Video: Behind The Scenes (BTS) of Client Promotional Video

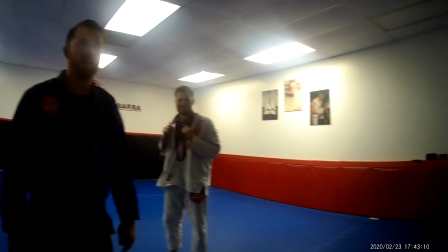249s
So right here, I'm just talking to the manager, letting them know like the opening shots that I want to get.
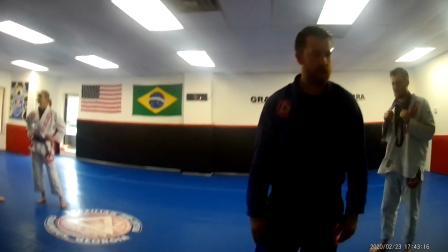255s
Telling them all the angles that I'm gonna get.
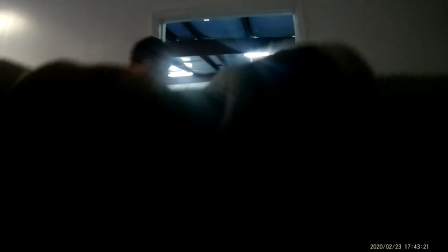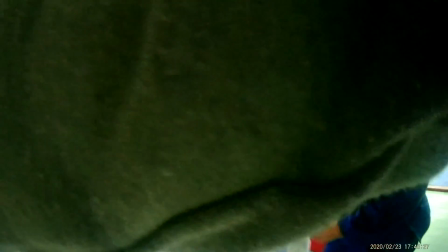267s
So right here, I told him I'm probably gonna cut the lights off,
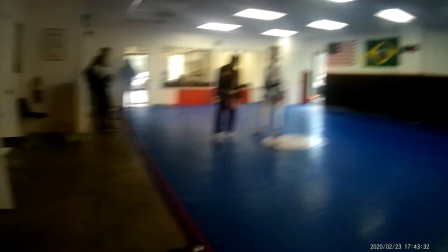270s
and I want you to go outside, cut all the lights off, and come in like you're entering the gym, basically.
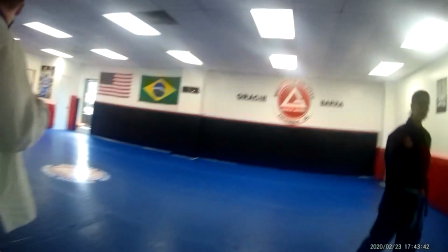279s
Cleaning all the stuff up. When you're doing promotional videos, you don't want to have a good shot just to notice that there's something in the background that you didn't want to be shown,
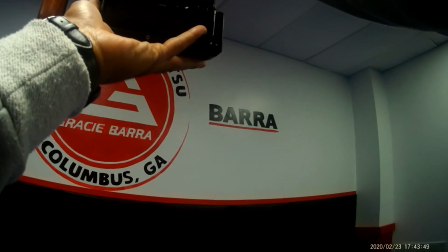288s
like a trash can or some shoes or a person. Right now I'm just getting the logo, recording the logo for some B-roll.
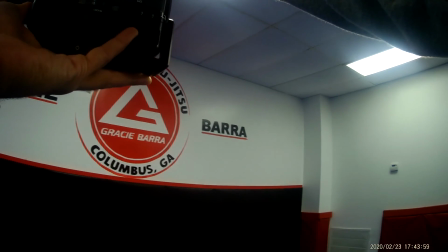298s
Now I think I pronounced that wrong, but correct me if I'm wrong in the comments.
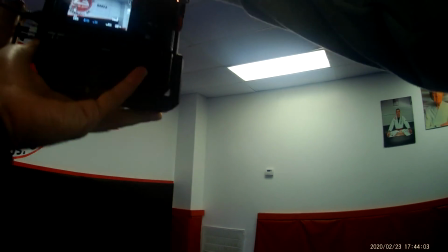304s
Thank you very much.
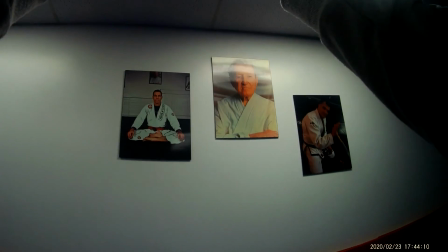309s
Right here, get some more B-roll of all the Brazilian Jiu-Jitsu masters.
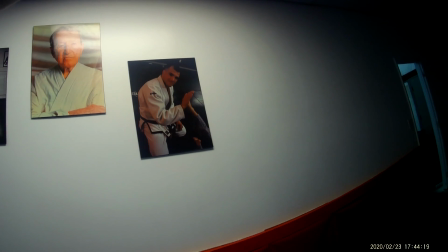318s
And I'm using the Acaso action cam for Amazon.
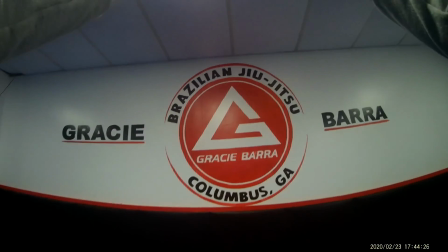324s
It was like $68, and by the quality of this video, you can tell why it's $60.
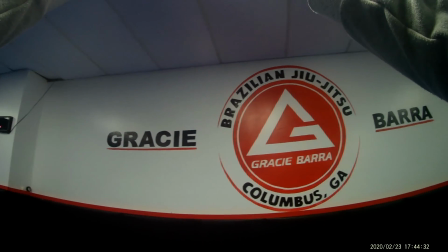330s
But I didn't want to pay $200, $300 for a GoPro, so I said this would be sufficient.
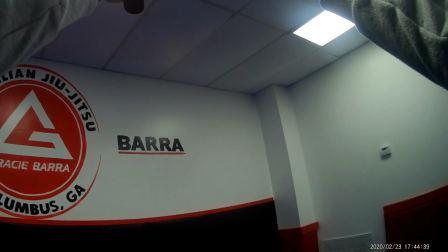338s
And it also shoots in 4K. I'm just getting another safety shot of the logo, just in case the first one didn't work off.
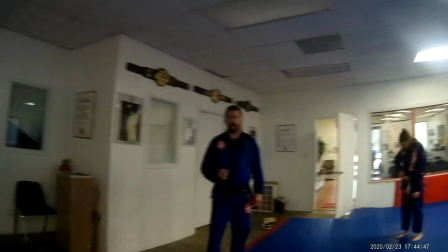346s
And I usually shoot things like this in, well, not things like this, but videos in manual focus.
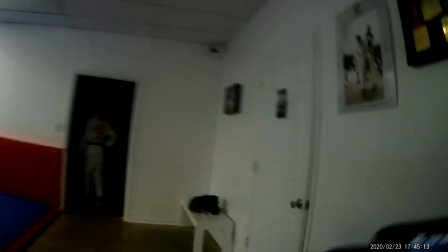353s
But it's hard to shoot something when it's not predictable in manual focus.
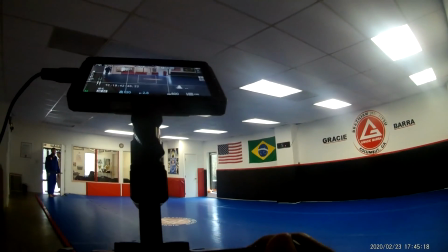358s
So I shot this whole thing in autofocus, and the autofocus on the Fuji X-T3 is outstanding.
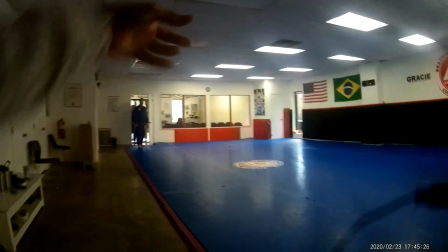365s
So right now I'm telling him to exit out, close the door behind him, and cut the lights off.
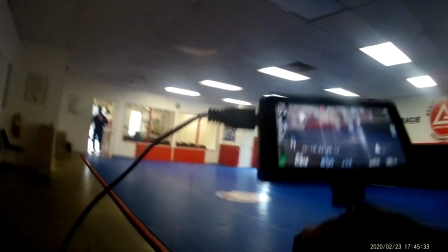373s
I'm holding the camera as steady as possible.
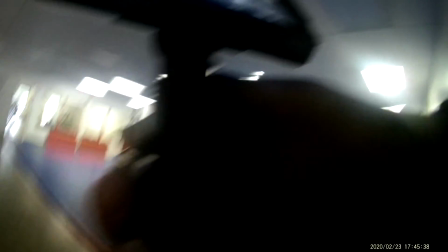377s
And I have a gimbal, but I didn't want to use a gimbal because I wanted that movement in a promotional video.
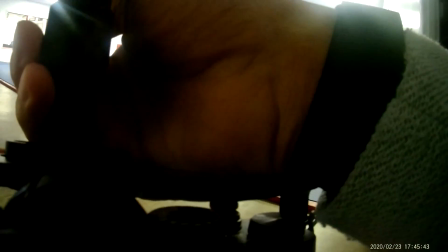383s
So now I'm squatting down in the corner here because I'm using 18.
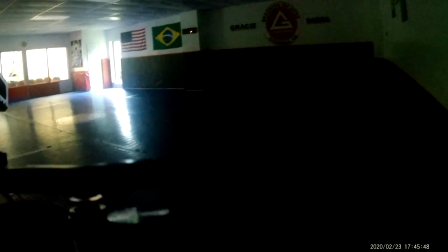388s
This was like a 27 millimeter equivalent, so I can get the whole room here.
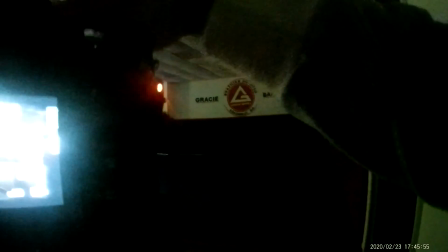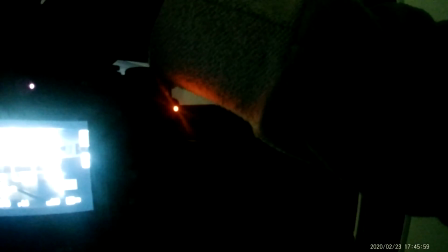401s
The orange light is bright.
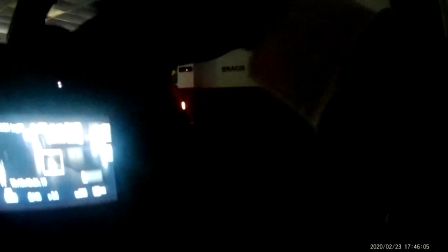405s
Okay, I'm telling him he can come in now.
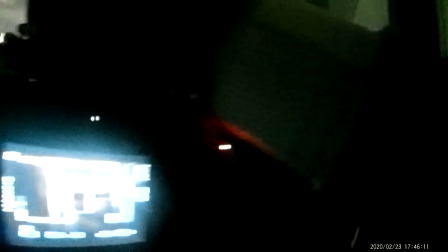410s
You can see him at the bottom left of the screen coming in, and he cut the lights on right there.
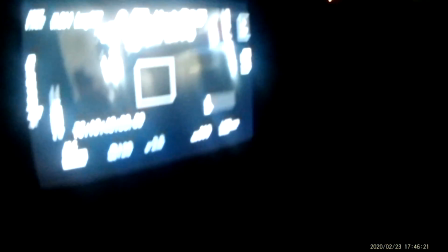421s
Just to show, like, okay, I'm coming in the gym and I'm preparing for battle, basically.
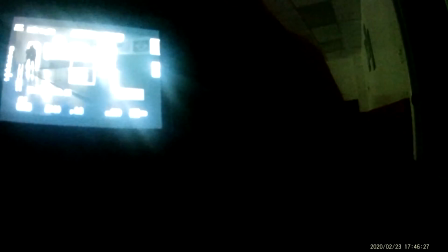427s
Just to have a more cohesive story with the video.
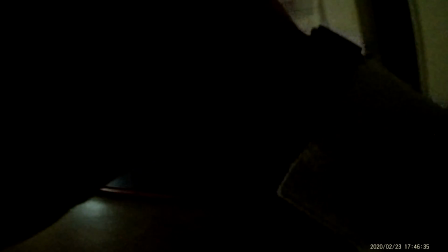434s
And I'm telling him to do it again just for a safety shot, because it's hard to gauge focus or
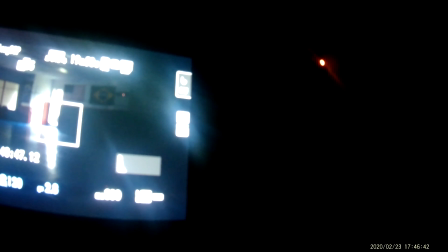442s
sometimes framing with a small, like 5-inch monitor in the dark.
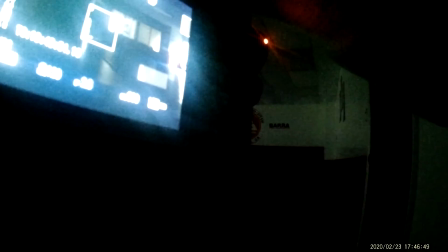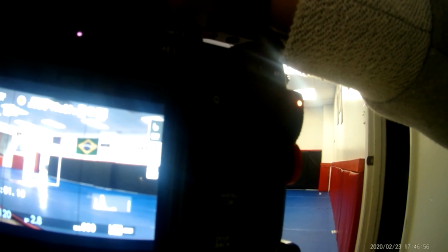456s
And the lights are on. I'm holding the shot because I learned to hold the shot for at least 5 seconds.
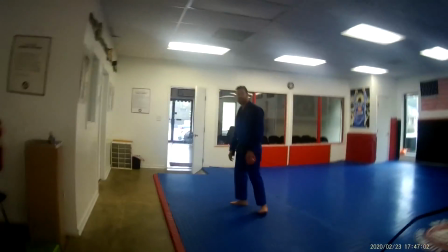462s
Now I'm going to tell him to go outside again and come in,
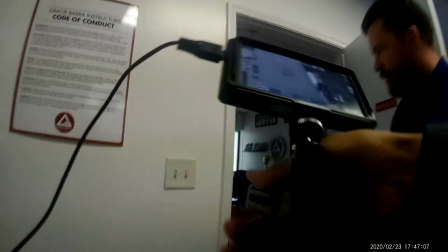467s
and I'm going to get his hands flipping the switch so I can cut to that shot
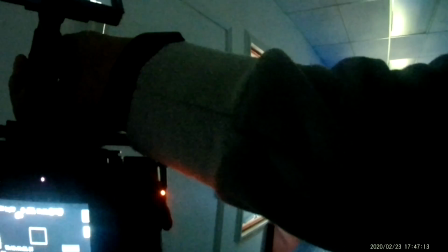473s
like you seen in the promotional video that I did. So I'll direct him.
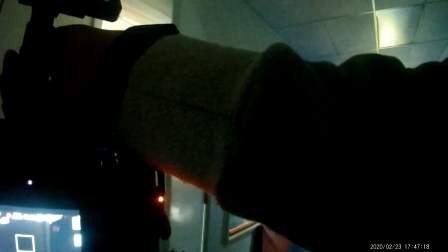478s
I'll say, come in, because I'm not using the audio. Flip the switch so I can get his hands.
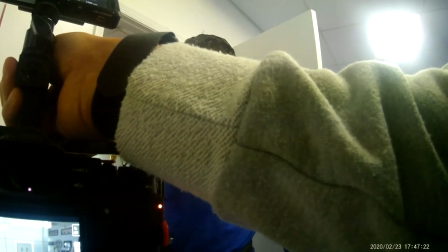483s
Hold the shot. Now we're good.
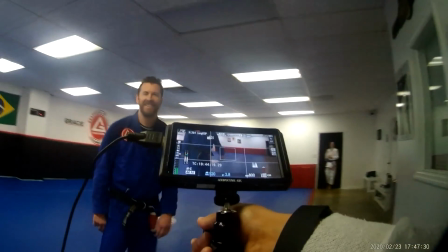491s
Smiling. It's always a good sign.
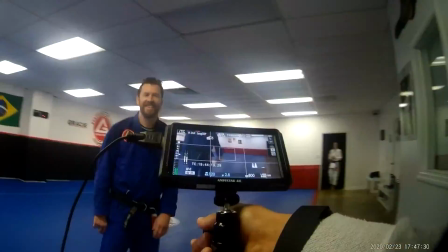496s
And here, this is the person that he'll be fighting, quote unquote, against.
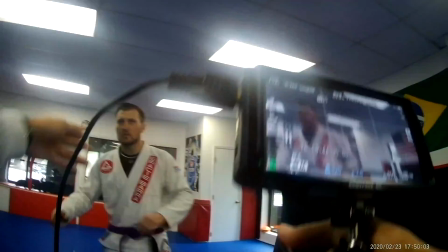503s
And I'm telling him to walk up to the camera here so it can seem like a match, a real match is going on.
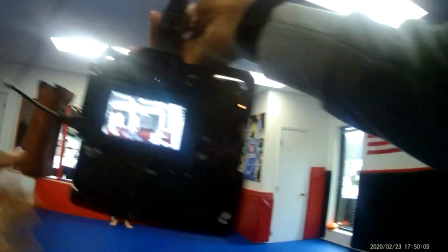511s
So you can see the opponents for who they are up close and personal.
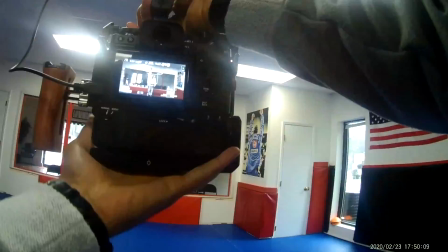517s
He's walking up to the camera, and the Fuji X-T3 kept him in focus the whole time.
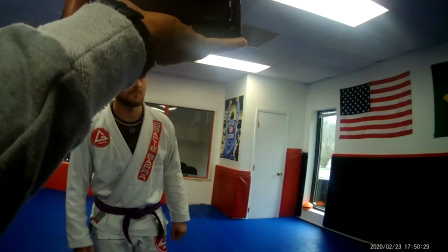522s
But just in case it didn't keep him in focus, I had him do it again, because you can never be too sure.
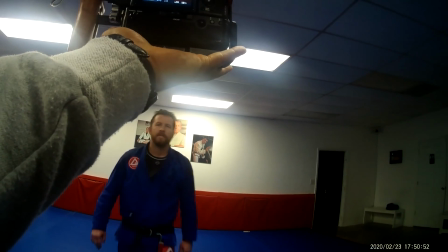529s
But I didn't show that, so I'm going to the owner, Josh. Got him, kept him in focus the whole time with face and eye autofocus.
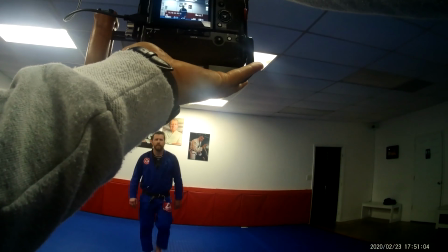541s
And here I did it again with him. You can see that white box is following his eye well.
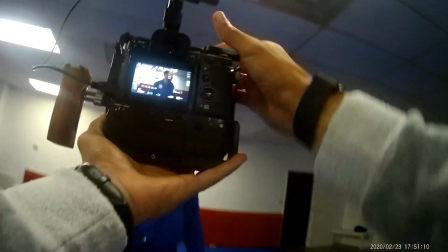550s Stop the shot. That's it.
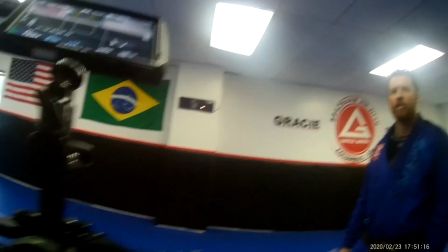555s
Now here we're going over like the routine that they're gonna do,
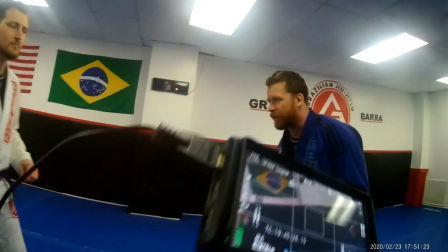560s
and I guess the slap of hands and the pounds is a routine that they always do, like a tradition that they always do.
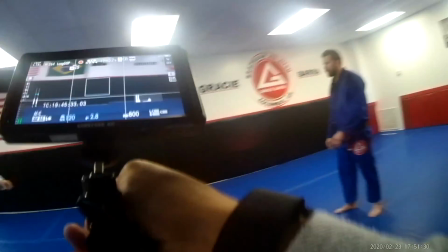568s
So I'm going for a wide shot here, getting them coming up.
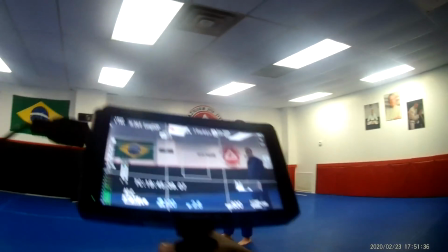575s
I'm shooting the ISO 800.
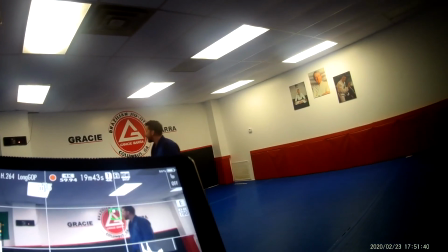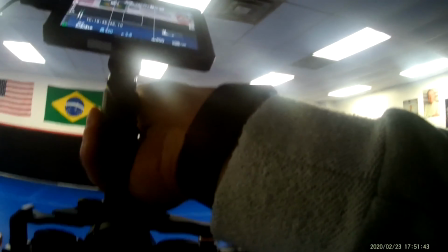583s
You can see at the top.
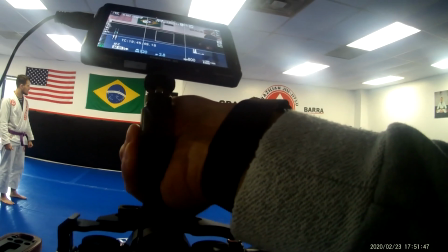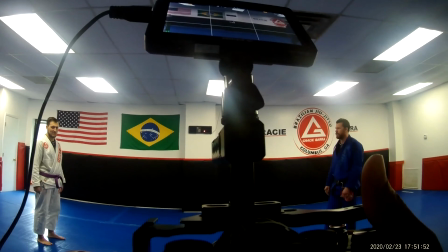590s
I want them both off frame and both entering frame at the same time. Like so.
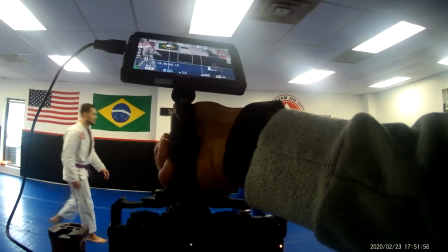595s
Get the hands, pound. get down in a crouching position.
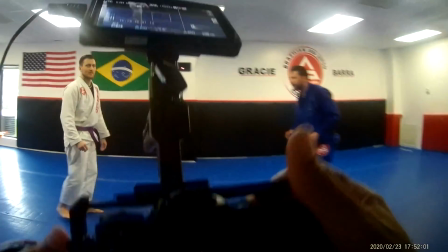600s
Now I will go to him so I can cut away to this shot to get different angles.
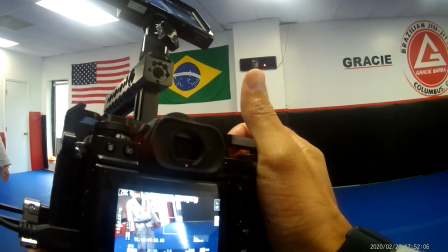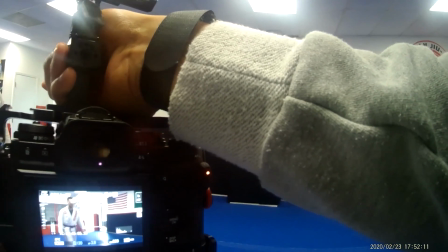609s
I'll get him coming in here, like a medium shot.
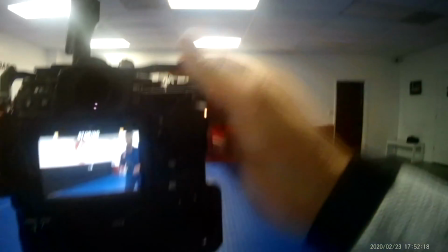614s
Then I'm gonna go to the owner, Josh, who is also a black belt and won numerous gold medals.
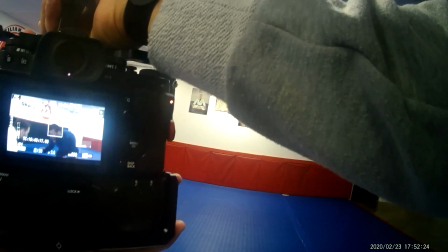623s
Get him. White box on him. Focus is good.
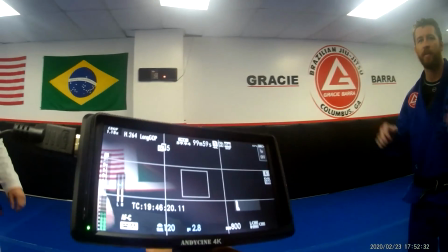629s
And I'm not showing it here, but I check my shots after each scene doing the breaks and stuff.
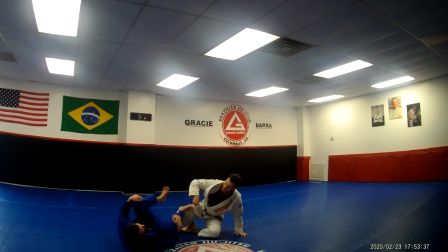635s
So right here we're into the match, and they said they were just gonna go through it real slow.
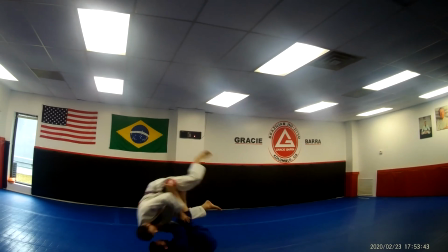644s
They did it faster after this, but they just wanted me to see what all they was doing.
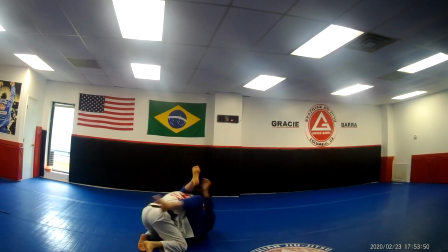648s
So I was recording them do this, practicing the moves.
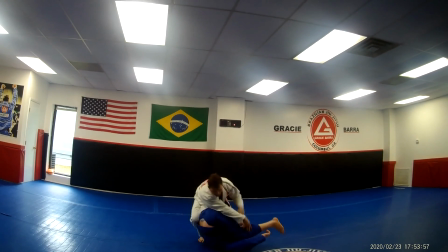656s Turn me around, flip me over, choke me out,
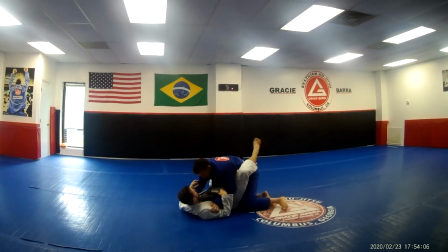664s let me tap out, flip me around, roll over, go between your legs, push you down, choke you out.
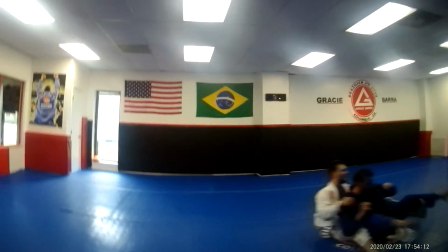673s All right, I'm here.
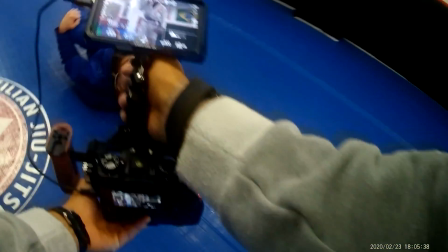678s
Now, I apologize if you can't see the camera or the monitor the whole time either.
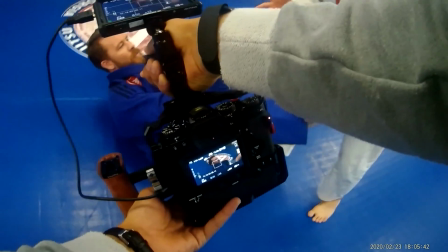683s
I should have put the camera, the action cam higher on my chest.
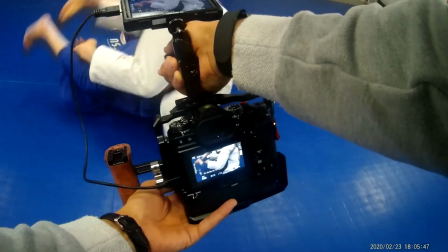686s
I'm looking down on them so I can get different angles because I don't want to be using the same angle at the whole time.
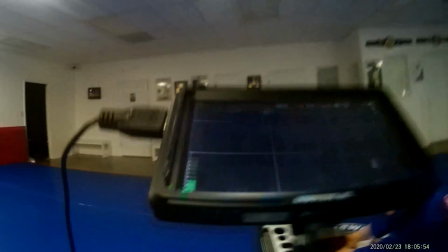692s
And I'm moving the camera with me as they move because a static shot works sometimes, but oftentimes static shots can be boring.
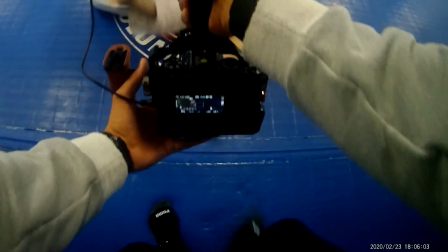701s
I'm getting here. And the thing with these types of videos is it doesn't have to be perfect.
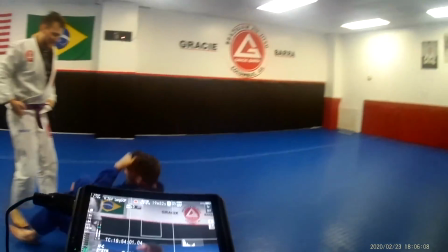709s
Every shot doesn't have to be perfect.
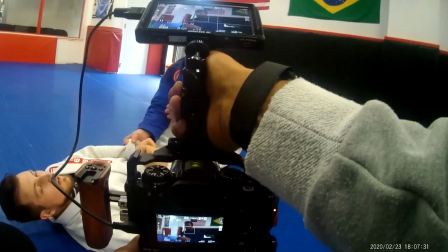710s
You shoot more footage than you think you need, then you discard the poor footage and you keep the good footage.
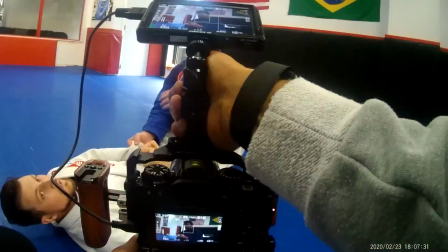719s
Then you edit it, put a story together in the editing room.
Choke me out.
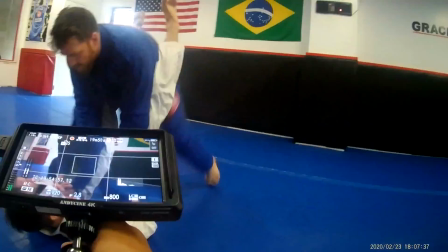724s
I think that's good. It gets them. When they're doing stuff like this, the facial expressions help a lot.
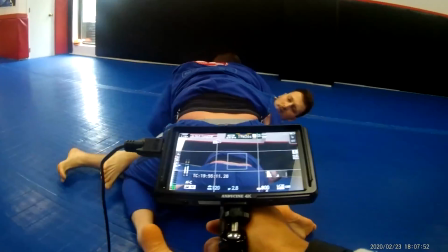730s
So when they're getting choked out, ask them to have facial expression like you're actually getting choked, pretending like you're really getting choked.
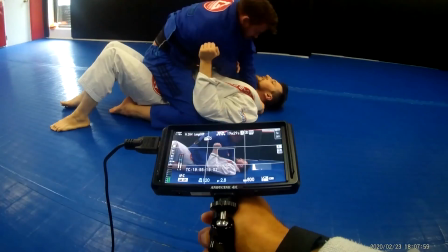739s
And they did that, but like I said, this was just a run through.